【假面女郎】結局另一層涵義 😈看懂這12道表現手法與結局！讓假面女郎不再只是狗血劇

加上前面失戀的打擊,大概也到了崩潰的邊緣於她而言就是死路一條,而她從浴缸中起身後對著鏡子時,臉卻開始融化了
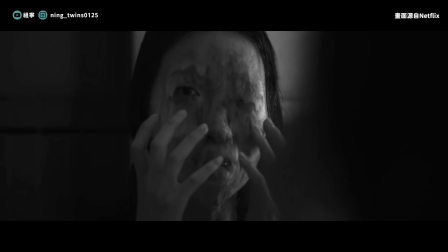而貓美一臉驚恐我覺得一是她對於這張臉真的是到了極度厭惡的地步二是象徵著她的某部分的自我被這個世界摧毀了下次我們再看到貓美就是她整形了我想這裡臉龍化也是更加呈現出她去整形的意思對那時候的貓美來說繼續頂著那張臉生活是肯定活不下去的於是整龍就成為了她唯一的活路
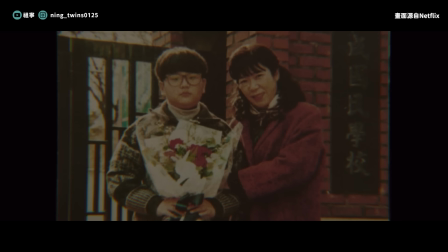上集中我们有说到金庆子的开头介绍极短只有两句话我觉得除了这个口白有意思外更重要的是
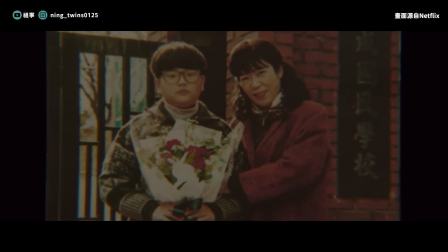当时配上的画面是一张静止不动半黄的老照片以影集来说以照片来呈现可以说是很少见的手法
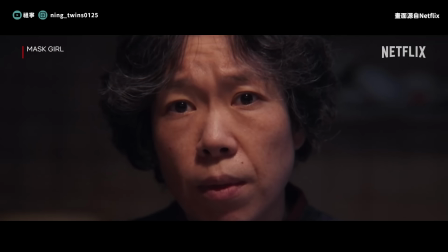但仿佛也印证了在金庆子的心里他的宝贝儿子的形象一直都停留在那个乖巧听话和他住在一起的雾南实际上我也觉得金庆子在悟男死后也未必是因为真的很爱很爱悟男才这样对假面女郎切而不舍
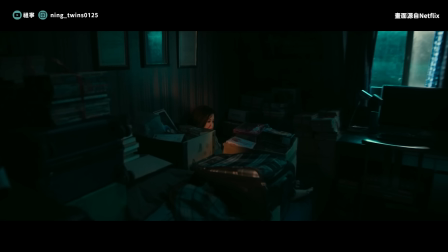尤其在金庆子准备开始学习电脑时却刻意的遮住了儿子喜爱的甲娃娃纳姆
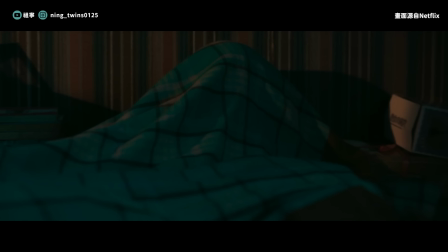在漫画中其实也展现出金庆子对于儿子DIY的厌恶也就导致了悟男对性有错误的认知金庆子也更因此觉得悟男学坏了经过很长一段时间兩人的關係才趨緩而劇中的悟男雖然沒有被發現卻也是在躲躲藏藏彷彿自己的慾望是一種犯罪一樣不敢讓母親看見因此我覺得金慶子其實也不全然接受長大後的悟男所以第三集開頭才會選擇用一張禁止的照片
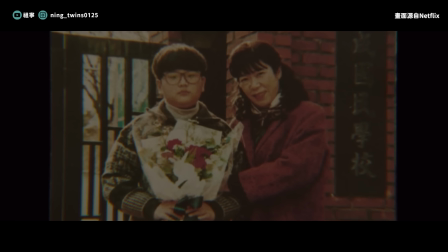去呈現出金慶子真正被殺害的並不是那個有特殊喜好的悟男而是那個乖巧的兒子罷了而那個乖巧的兒子,就是金慶子一生的依托
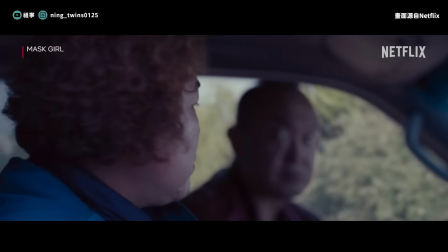人生中唯一的驕傲,因此即使貌美自首了她的恨意也無法被消解
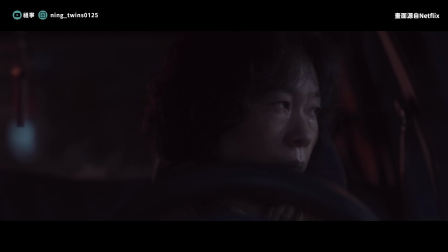當然,金慶子的復仇不只是因為兒子被殺害這麼簡單在等春愛下班時,金慶子做夢夢見兒子在地洞中被殺害
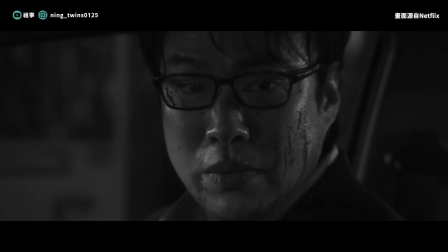畫面一轉,兒子卻又坐在椅子上質問金慶子是不是覺得他很丟臉
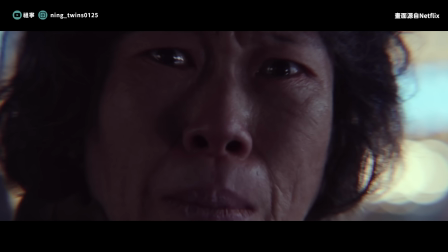長得不帥,又沒有考上醫學院他死了他是不是很開心金慶子也許在悟男死的時候真的有鬆一口氣的瞬間但也因此讓他更加愧疚於曾經這樣對他的寶貝兒子
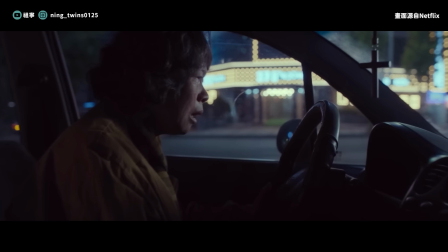過去對悟男的各種數弱全都歸到自己身上變成了枷鎖讓他不得不去向茂美復仇好證明他是真的愛著悟男的所以金慶子的復仇並不是因為愛而是為了證明他愛著現在的悟男也接受這樣不成才的兒子,純粹是為了證明劇中冒美的母親養了非常多的狗狗這點和漫畫中是一樣的而漫畫中也有寫到這些狗狗都是流浪狗
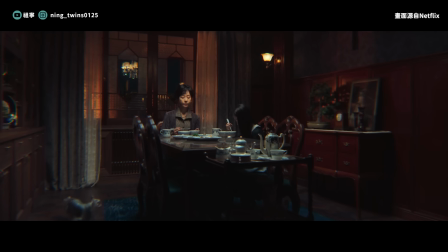被冒美媽媽收養這也能夠看出,冒美的媽媽其實是一個很有憐憫之心的人但我也不禁聯想,會不會冒美就是撿回來的孩子呢?
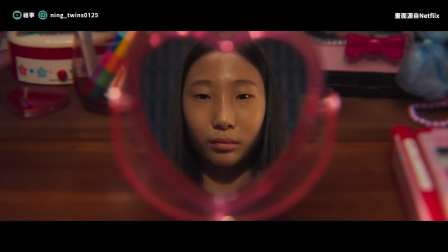所以才會長得這麼不像媽媽當然這個無論是漫畫中,還是影劇裡都沒有頭樓
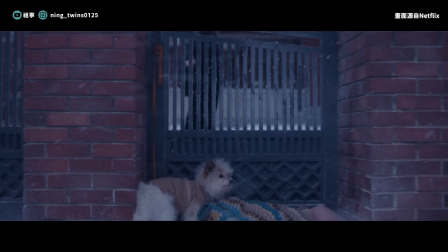純粹是一側而已但我覺得更重要的是這些狗狗也展現了茂美的母親
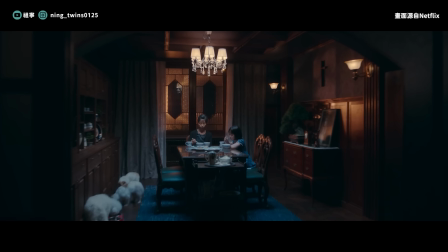並不像是茂美想的那麼冷酷無情即使從茂美小時候上台跳舞也能夠看出當時媽媽是支持她的甚至因此拍下的錄影帶,一直都增長在家裡
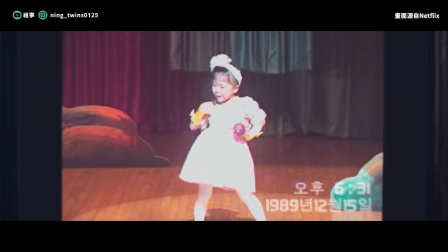就連搬家都沒有丟棄也更能夠看出申女士對茂美是疼愛的